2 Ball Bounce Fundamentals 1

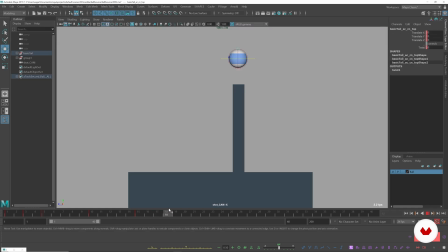504s
So we have it going through, and then we're gonna have it come down. I'm just gonna guess frame 20. We're gonna have it stretch a little bit coming back.
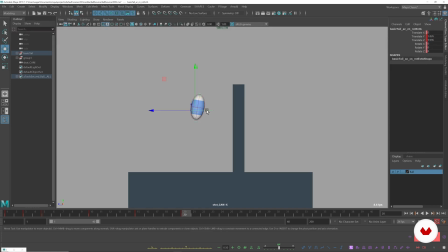522s
I think we could stay a little bit higher. And then we're gonna have it be a little more shallow of a bounce.
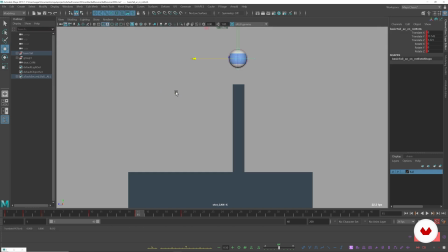And then we're gonna come all the way down. Let's try frame 24. So if I shift select this key and I move it back, I can move around those keys.
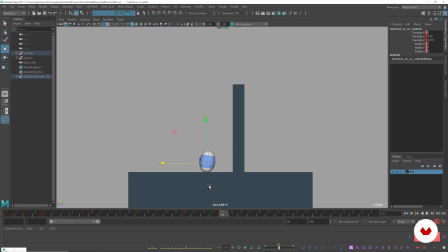559s
We're not concerned with our graph editor just yet, as I went over last time. We will get there after we convert our keys into auto. And then make sure our angle is proper.
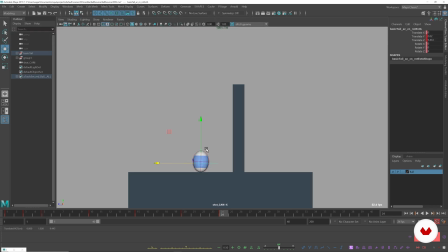Make sure all our keys have everything keyed on every single key.
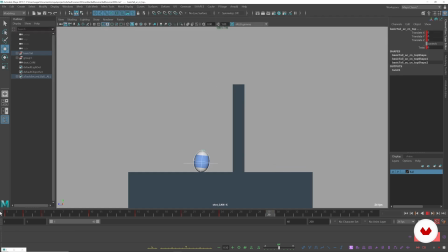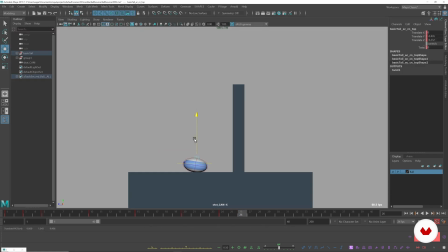600s
And then we can squash down because it's hitting the ground. And we can angle it this way. for its next jump. Remember to set keys on every control.
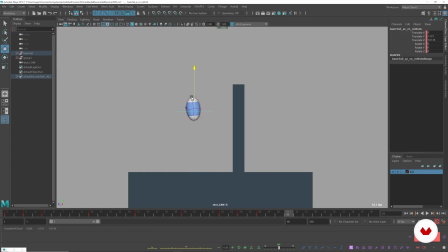623s
And then we can have a much lower bounce now because we can pretend it's losing energy. Make sure to zero this guy out. We can do this, or we can do this.
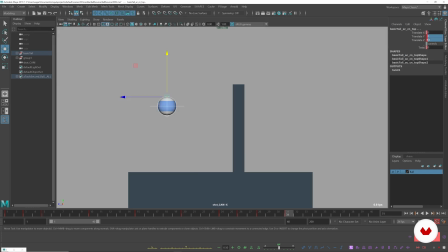640s
Either one. And make sure if you do this, you don't keep having it selected. You want to select off of it, because if we have these selected, then it's just going to set keys on those attributes, and we don't want that.
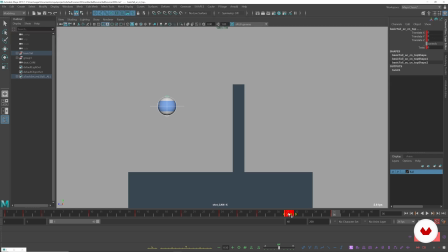657s
And then we come back down. We'll move this key over a little bit. I think it's bouncing a little too far.
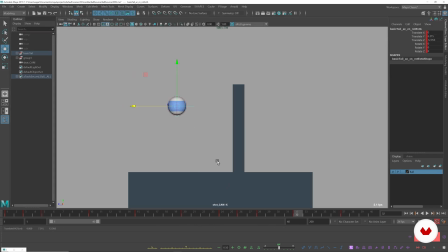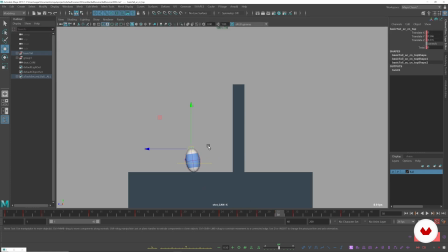691s
So now we can use the tween machine actually to auto in between this. So we have ball all, and then let's just do in the middle.
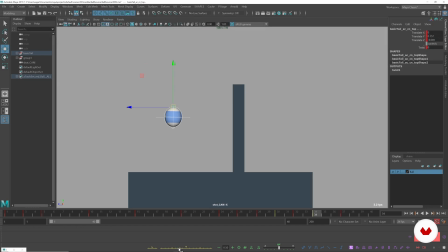707s
And then let's tween machine this to be closer to this key, so there's some hang time.
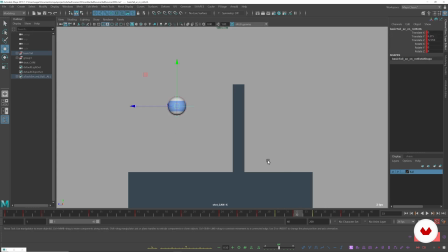721s
And let's actually have it go a little bit higher. And now this is where we can kind of go into our graph editor and mess with stuff.
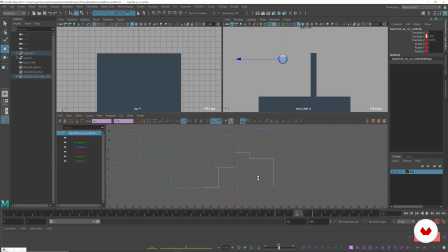727s
So we can go over here, just push it up. So this is the translate Y attribute graph. So we can go here, take all these keys, and push it up, and it'll affect every single key that I played with.